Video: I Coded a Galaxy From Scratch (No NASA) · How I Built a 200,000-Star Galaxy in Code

That's not a photo. No telescope, no footage from a space agency, none of it. Every star you're looking at, I placed myself.
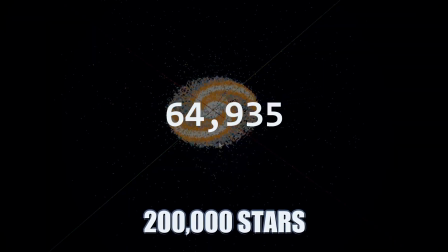(0:06)
With code. About 200,000 of them, all told. And getting here nearly broke the project more than once. So let me walk you through how you build a galaxy out of nothing but math. First question, why is this even hard? Well, if you just scatter stars at random, you don't get a galaxy. You get noise. It looks dead.
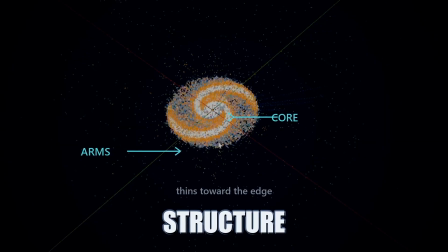(0:24)
A real galaxy has structure. A dense, bright core. Arms winding outward. Stars packed tight in the middle and thinning out toward the edge. And it isn't flat either. It's a three-dimensional cloud you could fly straight through. So I had 3 problems on my hands at once.
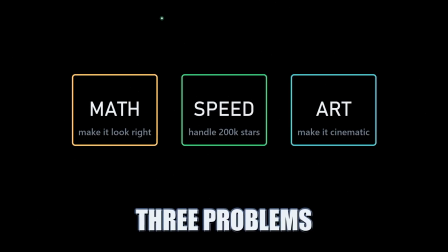(0:40)
The math, to make it look right. The performance, to handle hundreds of thousands of stars without everything grinding to a halt. And the art, to make it actually feel cinematic. Drop any one of them, and the whole illusion falls apart.
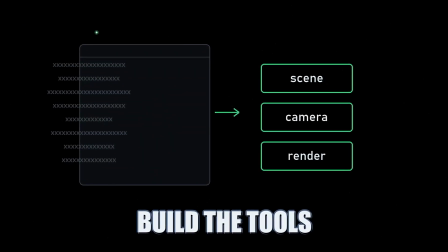(0:53)
My first instinct was to write one big script and be done. I stopped myself, because I don't just want a galaxy. I want black holes after this. Atoms. Fluids. A whole series.
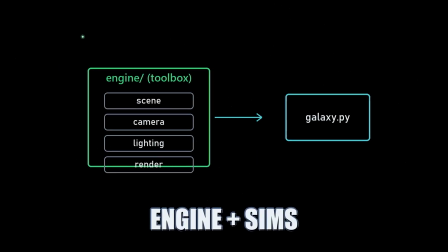(1:05)
So I did what a film studio does. I built the departments first. A camera module. A lighting module. A rendering module. Reusable tools. The galaxy itself ends up being one small file that plugs into all of them.
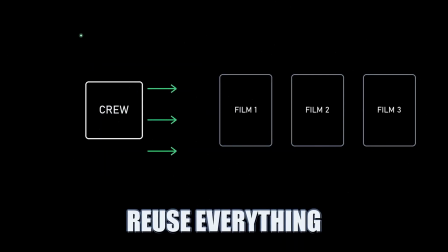(1:20)
You don't hire a new camera crew for every movie. That one decision saved me over and over.
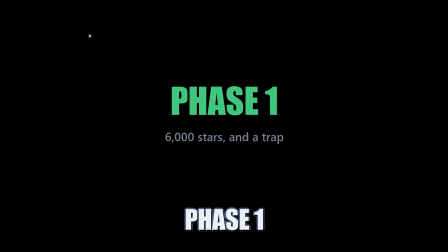(1:25)
Phase 1 was simple enough on paper. Just get a galaxy on the screen. 6,000 stars to start. And right away, a trap. 6,000 separate objects would bring Blender to its knees.
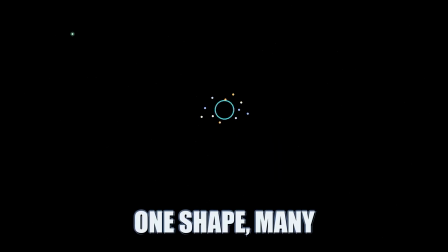(1:37)
So here's the first real trick. Every star shares the exact same little shape. One sphere reused thousands of times over. One material too, except each star gets to pick its own color. Then I hit render. Gray blobs. No glow, no color, nothing.
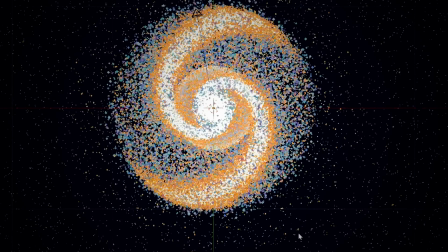(1:54)
My heart sank a little, honestly. Turned out I wasn't even looking at my galaxy.
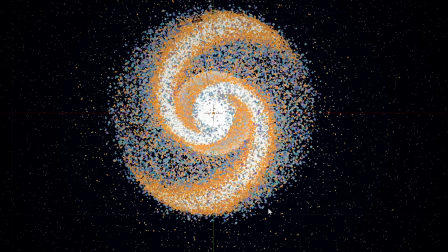(1:58)
Blender has these viewport modes, and one of them just ignores glowing materials completely.
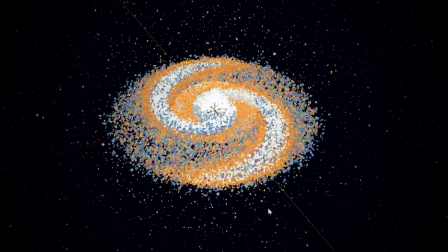(2:03)
So my stars were showing up as dull gray rocks. One click over to the right mode, and there it was.
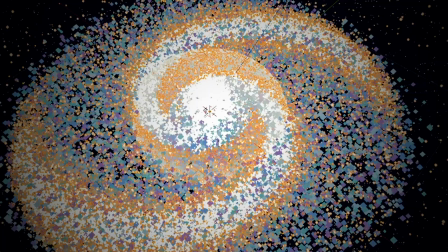(2:09)
Blue stars, yellow stars, a glowing core. Tiny thing, that setting.
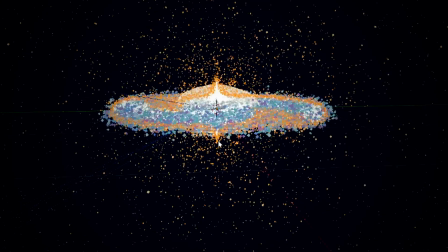(2:14)
But it's exactly the kind of thing that makes you think the whole project's broken when it's actually working fine. Then a real wall. An error. No module named config. I'd split my code into nice clean files, and inside Blender, it just couldn't find them.
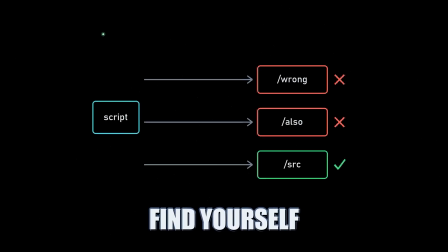(2:27)
Here's the sneaky part. When you run a script from Blender's text editor, it doesn't reliably tell that script where it actually lives on disk. So my code was looking in the wrong folder and coming up empty. The fix was to make the script hunt for itself. Check a few likely spots. Confirm the folder really holds my files before trusting it. Boring bug, but a real one. Phase 2 was the fun part. Make it beautiful.
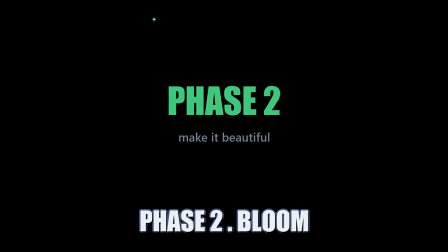(2:51)
A blazing core. A soft halo around it. Bloom, that dreamy glow that spreads off anything bright. And a real star field behind it instead of flat black nothing. One catch.
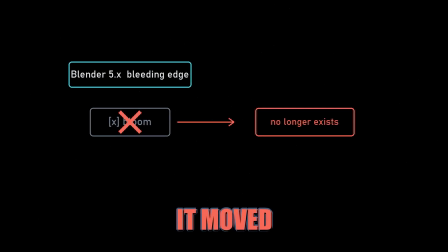(3:01)
I was building on a brand new version of Blender, bleeding edge, and things kept shifting under my feet. Bloom used to be a simple checkbox. In my version, they'd pulled it out and moved it into a completely different system. My code was calling something that no longer existed. So I taught the project to adapt.
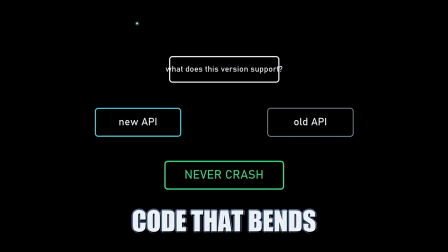(3:18)
Check what this version actually supports. Use the new way if it's there, fall back to the old way if it isn't. And never, ever crash. Then I wanted gas clouds, nebulae, so I made these. Yeah, they look like a bag of marbles. Cheap. So I deleted them. Sometimes the best engineering call is throwing out your own work. Just the stars and the core look 10 times more real without them. I came back later and did the gas properly. A galaxy that just sits there is a screensaver. I wanted a shot, so I built a camera rig.
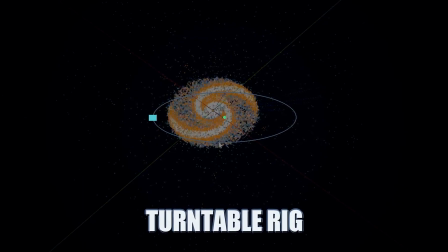(3:50)
Instead of hand animating a path, I put the camera on a turntable. One point spinning at the center. The camera rides along with it. Spin the point, and the camera orbits, perfectly smooth.
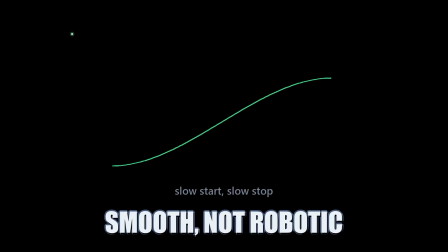(4:02)
I added depth of field, so the core stays sharp while the stars up front melt into soft blur. And I gave the motion some easing.